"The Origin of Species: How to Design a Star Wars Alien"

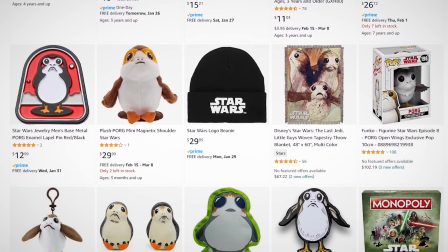3182s
And of course their iconic Porg merchandise was everywhere when the movie came out, and unlike Jar Jar's tongue lollipop, people actually bought it.
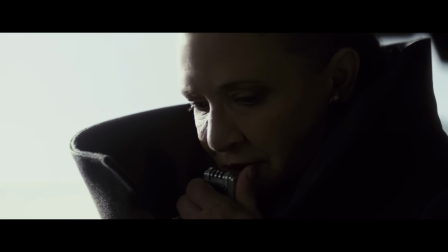3189s
There is one more creature from The Last Jedi that deserves a mention, the Vulptuses of Crate.
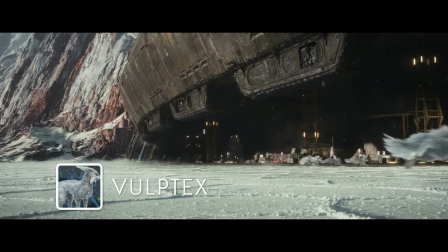3194s
Their elegant, crystalline design makes sense for a creature that lives on a mineral planet,
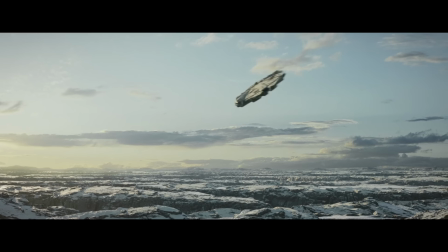3198s
and it's also got enough of a mystical quality to it that their narrative role in helping the Resistance escape also makes sense.
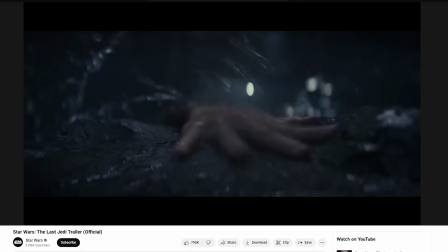3205s
Their design is iconic enough to be featured in the movie's trailer alongside the Porgs, and they're definitely not going to be confused with any other creature in the Star Wars universe.
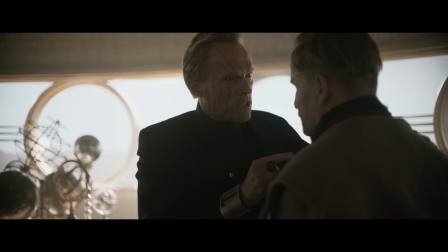3213s
Next up is Solo, which probably has the laziest alien design in the entire series with Dryden Voss, but also it has a few that are pretty good.
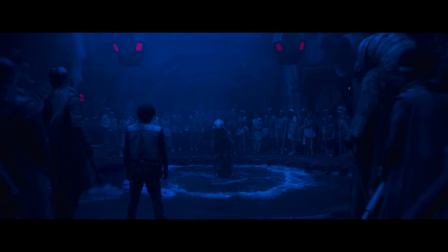3222s
The first of the interesting designs is the alien gangster Lady Proxima. During the initial development of the movie,
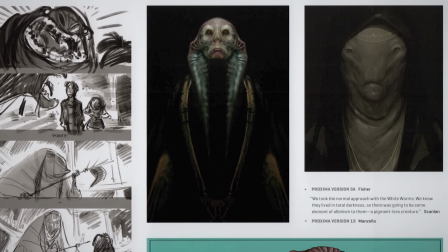3228s
the underworld faction Han works for on Corellia was going to be a group of vampiric albino aliens whose gang was named after the Bram Stoker novel Lair of the White Worm.
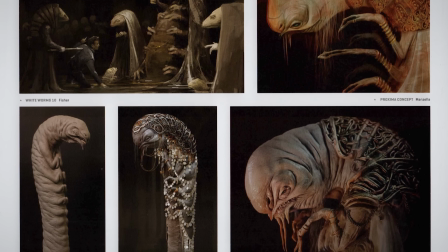3237s
When Phil Lord and Chris Miller briefly came on board the movie, they decided to go more literal with the name and made the leader of the White Worms an enormous serpent.
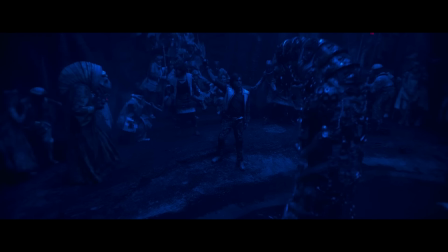3244s
And while making her a literal worm does echo Jabba the Hutt down the line,
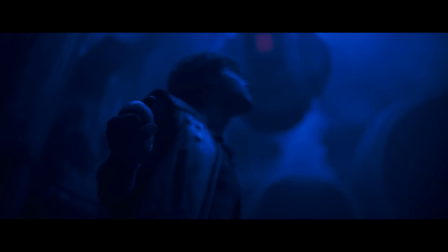3249s
it seems like that was more of a coincidence than intentional inspiration, and you're not likely to get the two confused.
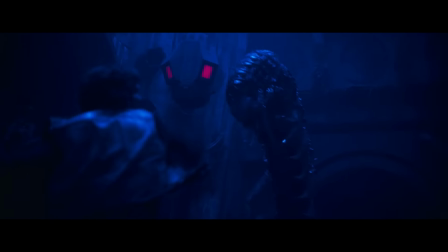3255s
She also definitely feels like she belongs in that sewer, which is an interestingly literal take on the concept of an underworld.
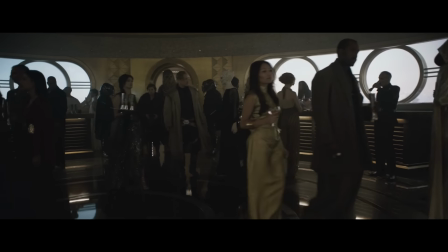3262s
From Proxima, we can take a look at another new female character, Dryden Voss's attendant Margot.
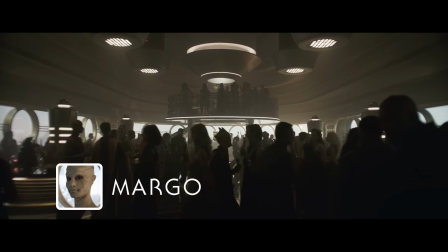3268s
Her design fits in well with the environment of Dryden's ship.
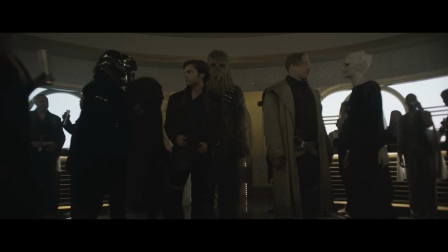3270s
She's elegant, kind of prequel-like, but her cracked face suggests that the beauty aboard the First Light is hiding something corrupt.
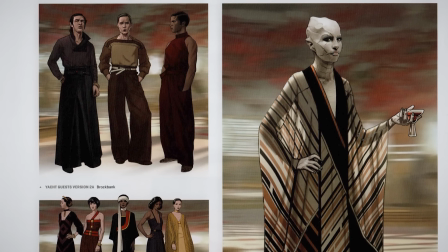3278s
And like some of the more striking prequel Jedi, Margot's design was originally intended to have a lot more screen time,
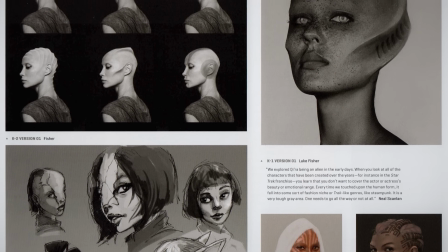3284s
since she was a potential design for Kira back when the filmmakers were considering making her an alien.
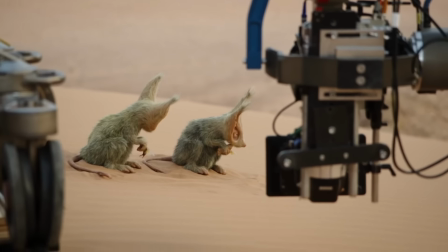3289s
After Solo comes The Rise of Skywalker, and with it some great new creatures, but while the movie definitely stepped up the diversity of aliens across the board,
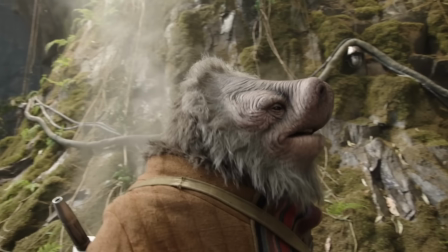3298s
there's only one that really hits everything I think we need for a great Star Wars creature design,
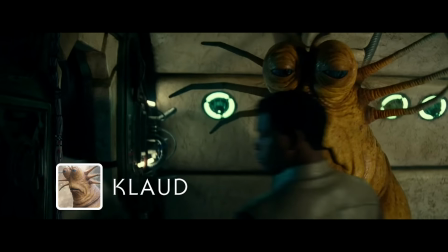3304s
and that, of course, is Claude. And weirdly, what makes Claude work is that he doesn't.
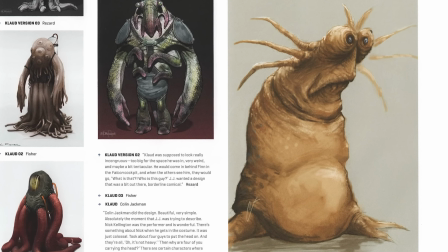3310s
The character was created to be comically out of place as a crew member on the Millennium Falcon, and the design pulls that off beautifully.
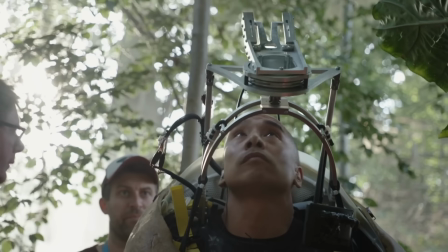3316s
With no arms, stubby little feet, and a flared base, there's nothing about this guy that makes any sense as a creature that would even survive long enough to get into space.
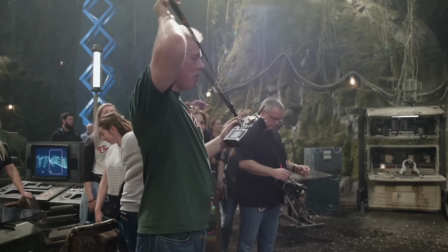3325s
And that design philosophy of going against the usual Star Wars creature design rules makes him stand out from the crowd in ways that other,
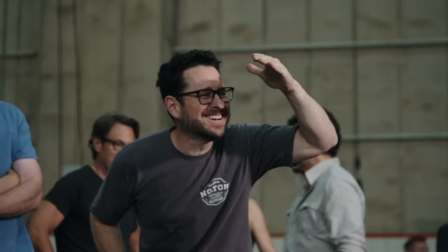3332s
more conventionally interesting aliens don't. To me, Claude is representative of the best possible future for Star Wars,
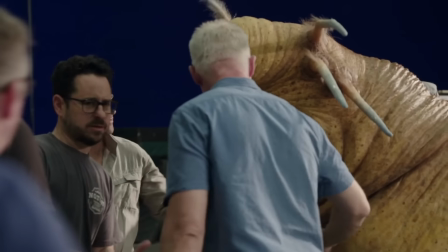3339s
one that does what it wants and doesn't take the franchise too seriously, but is still invested enough to know the rules that it's breaking.
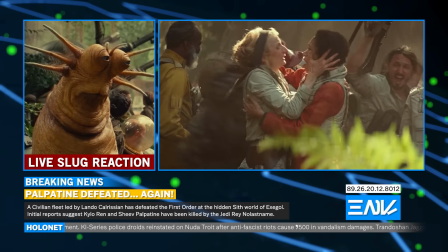3346s
It's too bad he's a homophobe.